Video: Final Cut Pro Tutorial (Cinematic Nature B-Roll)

and welcome to this new video. This video is only about editing, so let's jump right into it.
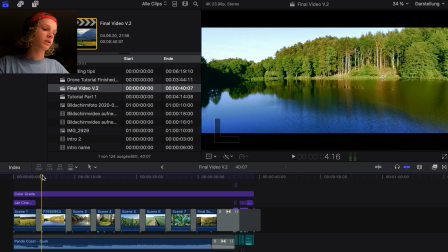As you can see, I'm here in Final Cut Pro 10. This is my editing software. This is the editing software I'm going to be using today. And you can already see the timeline of the video you just saw. I'm going to take you now a little bit through the editing process and what I've
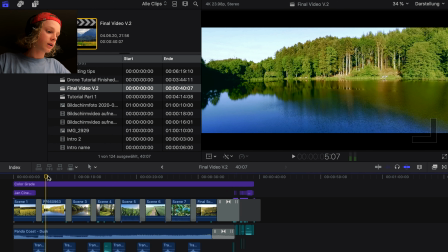done for effects and sound effects and all that stuff.
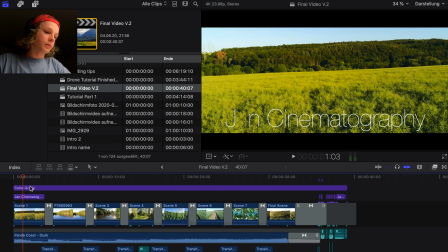Let's just start here at the front. Here I've got my color grade overlay tool, which I used for the whole film. I used it to color grade my clips, as you can see.
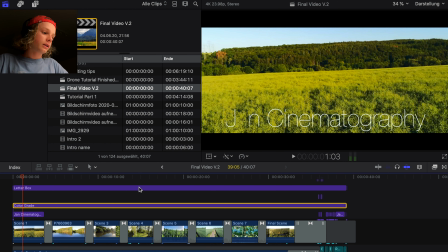It's just an overlay. And then I've got the letterbox overlay here.
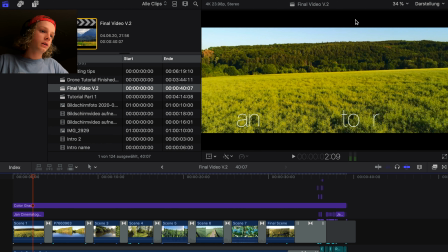These are the black bars, so if I delete them, you can see the black bars disappear. And if I put Command Z, then they will appear again. These cinematic bars I usually use for all my videos because they just make the whole video look more cinematic and professional. I'm sure if you do those kind of videos, you know that already.
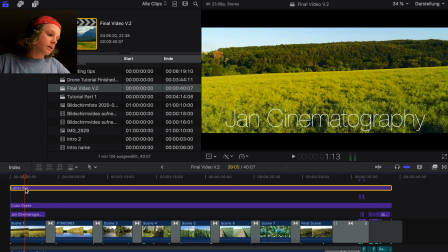Then also I've got here my name as well, Jan Cinematography. It appears like randomly and disappears randomly again. Pre-installed title from Final Cut.
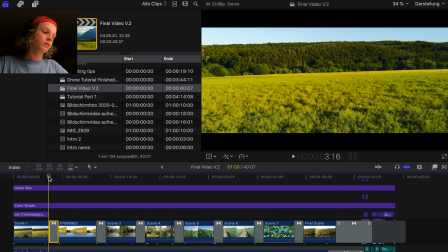Then here, the transition I've got here, this is a transition from Pixel Film Studios. If you don't want to buy plugins or you don't have the money to buy transitions, then you'll like the next video, because in the next video I'm going to be showing you guys how to do the zoom in and zoom out transition with no plugins.
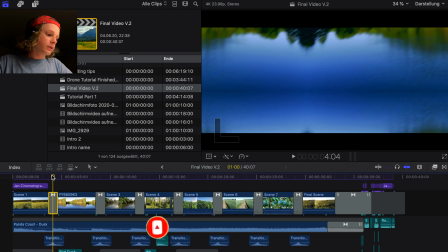It's free and I will do that video very soon. For every single transition here, you can see I've got this transition sound. I use them because it gives, like, I don't know, it just feels a lot more cinematic,
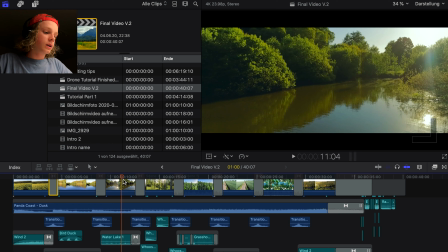and I think it looks much cooler if you have this sound effect for transitions. I can do a little playback. So you could see it's like a whoosh kind of effect, but I found this on YouTube. You just need to type in transition sounds or something like that and you'll find basically more than enough to use in your videos. I use also the Wind 2 for scene 1 because the drone's flying relatively close above that field, so it gives a little atmosphere to the video. So I've used this transition here.
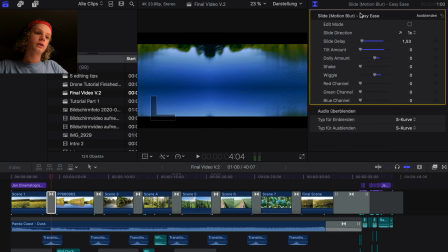It's the slide motion blur easy ease with some adjustments. I didn't put any slide delay or tilt amount, and I put that basically all on 0, and the slide delay I put on, I don't know, like 1.5 or something.
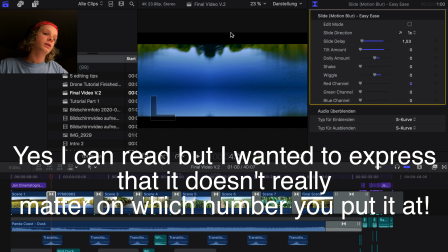I like to use only 1 times, not 2 times or anything, so it's just the simplest thing possible.
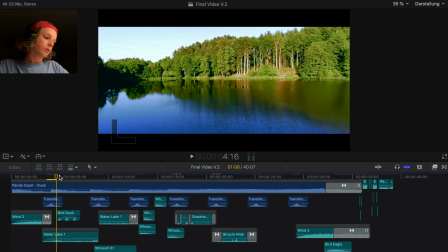Then I've got my scene 2. Here I've got my water lake 1 with the 3 duck noises,
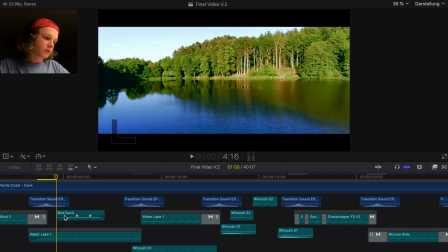and there's like the audio is guided in a little bit. I don't know, do you say guided in?
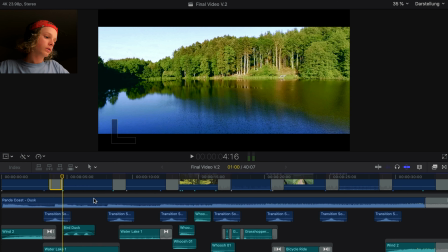That's not a word, but that's the only sound design I used for the water here. Didn't put any forest sounds or anything. I just liked it only with the duck and the little water.
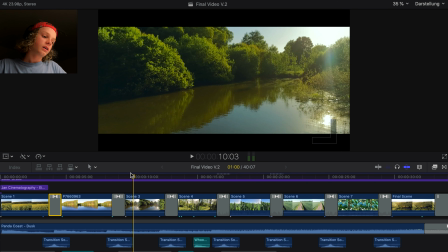Then I've got this slide kind of transition as well,
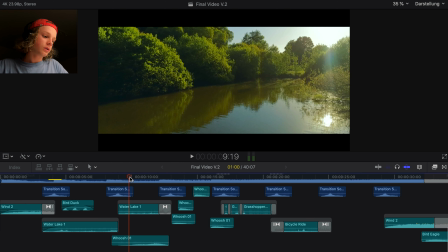and I just used also the same water lake, just I cut about 10 seconds in the middle so it sounds different and the sound effect doesn't go all the way through. That wouldn't sound too natural. As well as I used this whoosh, this whoosh 1.
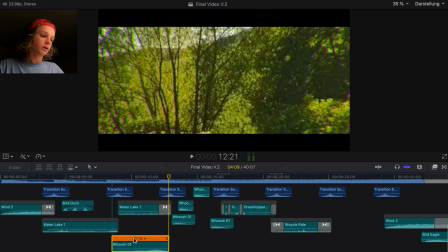I actually turned it around, so you can see I slowed it down and I've turned it around, and yeah,
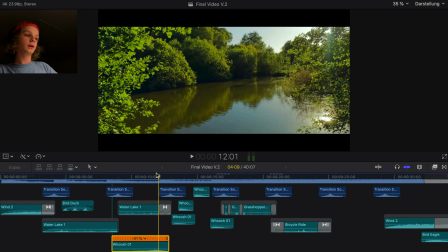that's basically what I did to get this feeling of me flying through those bushes here.
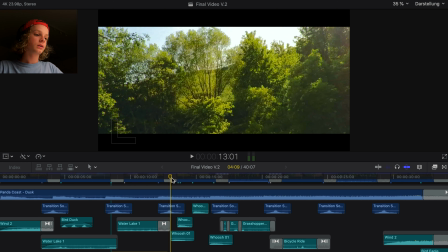Then I've got the transition sound effect here as well. And here, this is the interesting part. I think that's my favorite scene in the whole video. I'm just gonna show you this one real quick.
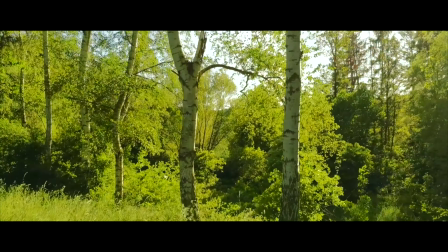So you could see, first of all,
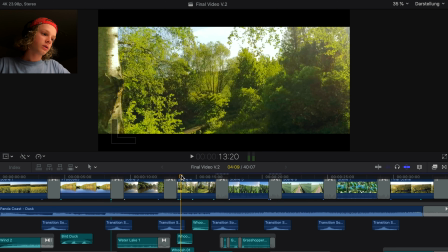I put the whoosh effects onto the clip and I managed to
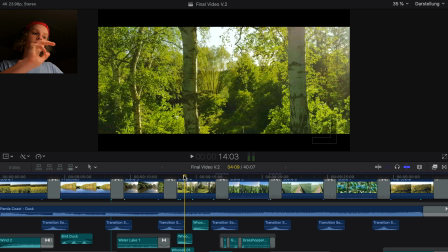fit them in the right place so that it sounds natural when the drone flies past those trees. Also, if you don't listen with headphones, you probably didn't notice that. So I put the sound effects on different sides.
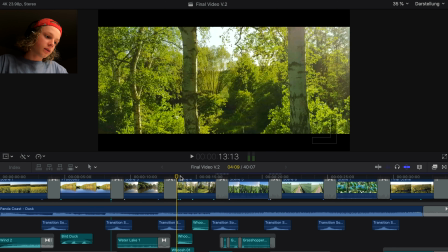So for example, when there's this tree here on the right side, you can see it's on the right side. I zoomed in a little bit, so I zoomed in by
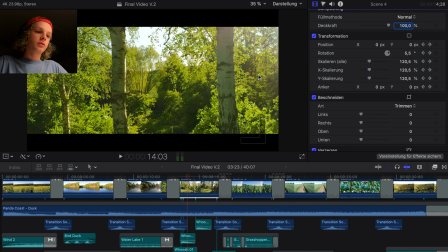120.5%, and I've keyframed it a little bit,
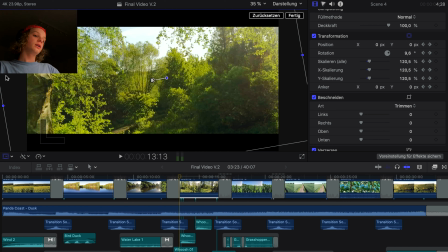so you can see at the beginning of the scene the picture's like that,
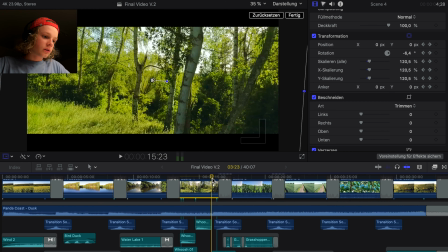and then it goes all the way through and turns, and at the end of the scene the picture's like that.
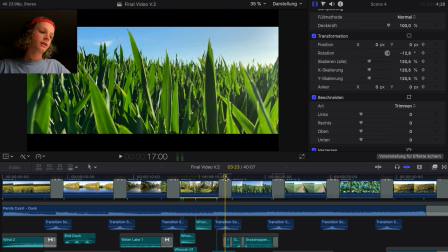I thought that looks cool. Then this is a zoom out effect.
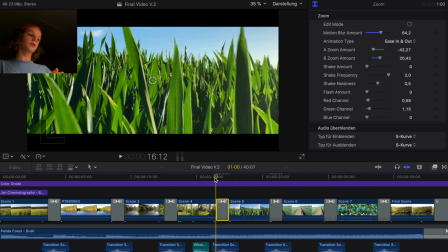This is the kind of effect I'm going to show you in the next video how to do without any plugins required,
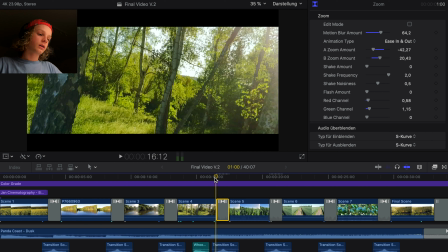so stay tuned. You can see how that looks. I mean, it looks totally cool, right?
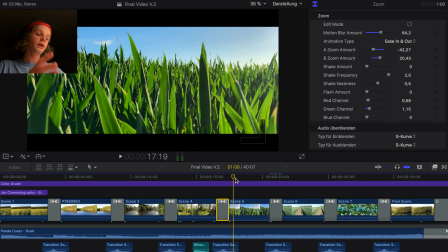Just this zoom out effect, it looks seamless. You can add it basically anywhere to any kind of clip. You can also reverse it, so that's a zoom in and not a zoom out. It just looks really cool, and you can actually do that quite easy within about 5 to 10 minutes with no plugins.
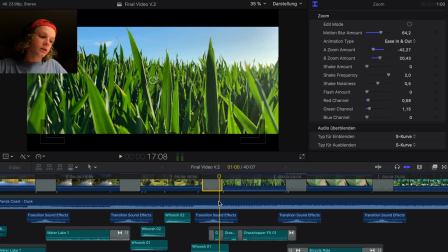Also here I've got the Grasshopper FX1 effect, and I've cut it a little bit with some transitions in the middle,
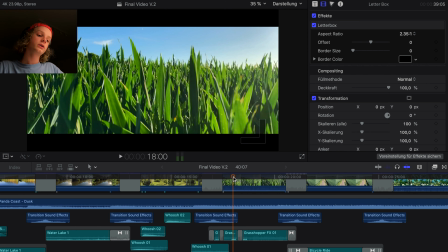just simple transitions for the sound, because the original sound is like one grasshopper, then there's like a 5-second gap, and then there's the next one, and that wouldn't have fit with my 4-second clip, so I've cut that a little bit. Also, I made the grasshopper go one, then a little break, and then another sound, and then another sound, so it sounds like this. That turned out pretty good.
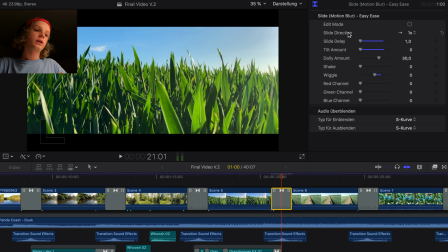Then another slide, motion blur, easy ease, transition, as well the whoosh effect. And then this is where I rode my bike. At the beginning I thought I wouldn't use that scene, but I'm glad I made that.
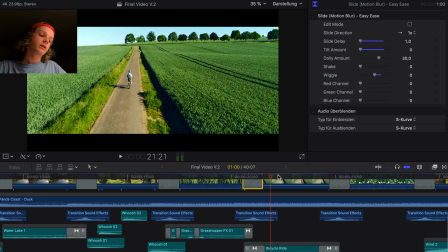I used the bicycle ride sound effect, and it has this gear change, which sounds quite natural, as if I would have done that in reality.
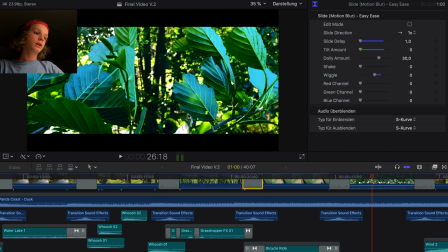Here I've got the slow motion of the leaves. I didn't add any sound effect there.
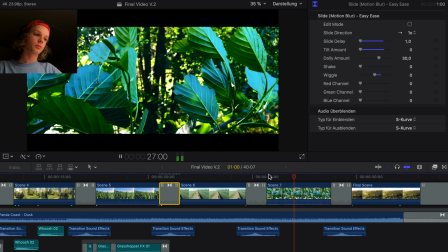I thought just having the leaves just blow in slow motion with the wind sounds fine.
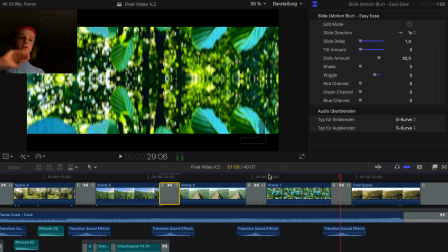And then I've got again the slide upwards, because this one was filmed on the ground, and then this one's a sky shot,
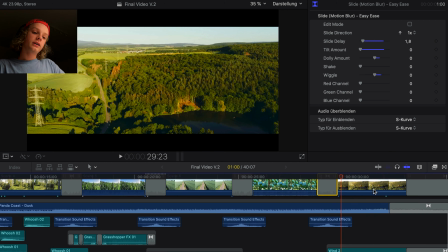and that makes sense, obviously. And here I saw this on a YouTube video from TMS.
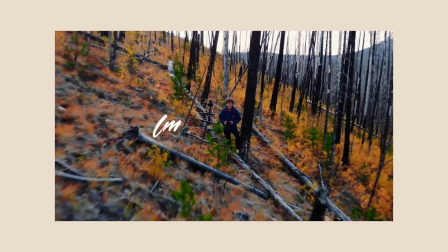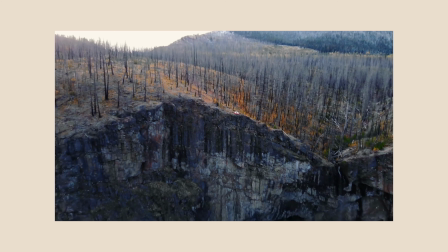So basically they added an eagle sound, and I just typed an eagle in Final Cut and I didn't have any.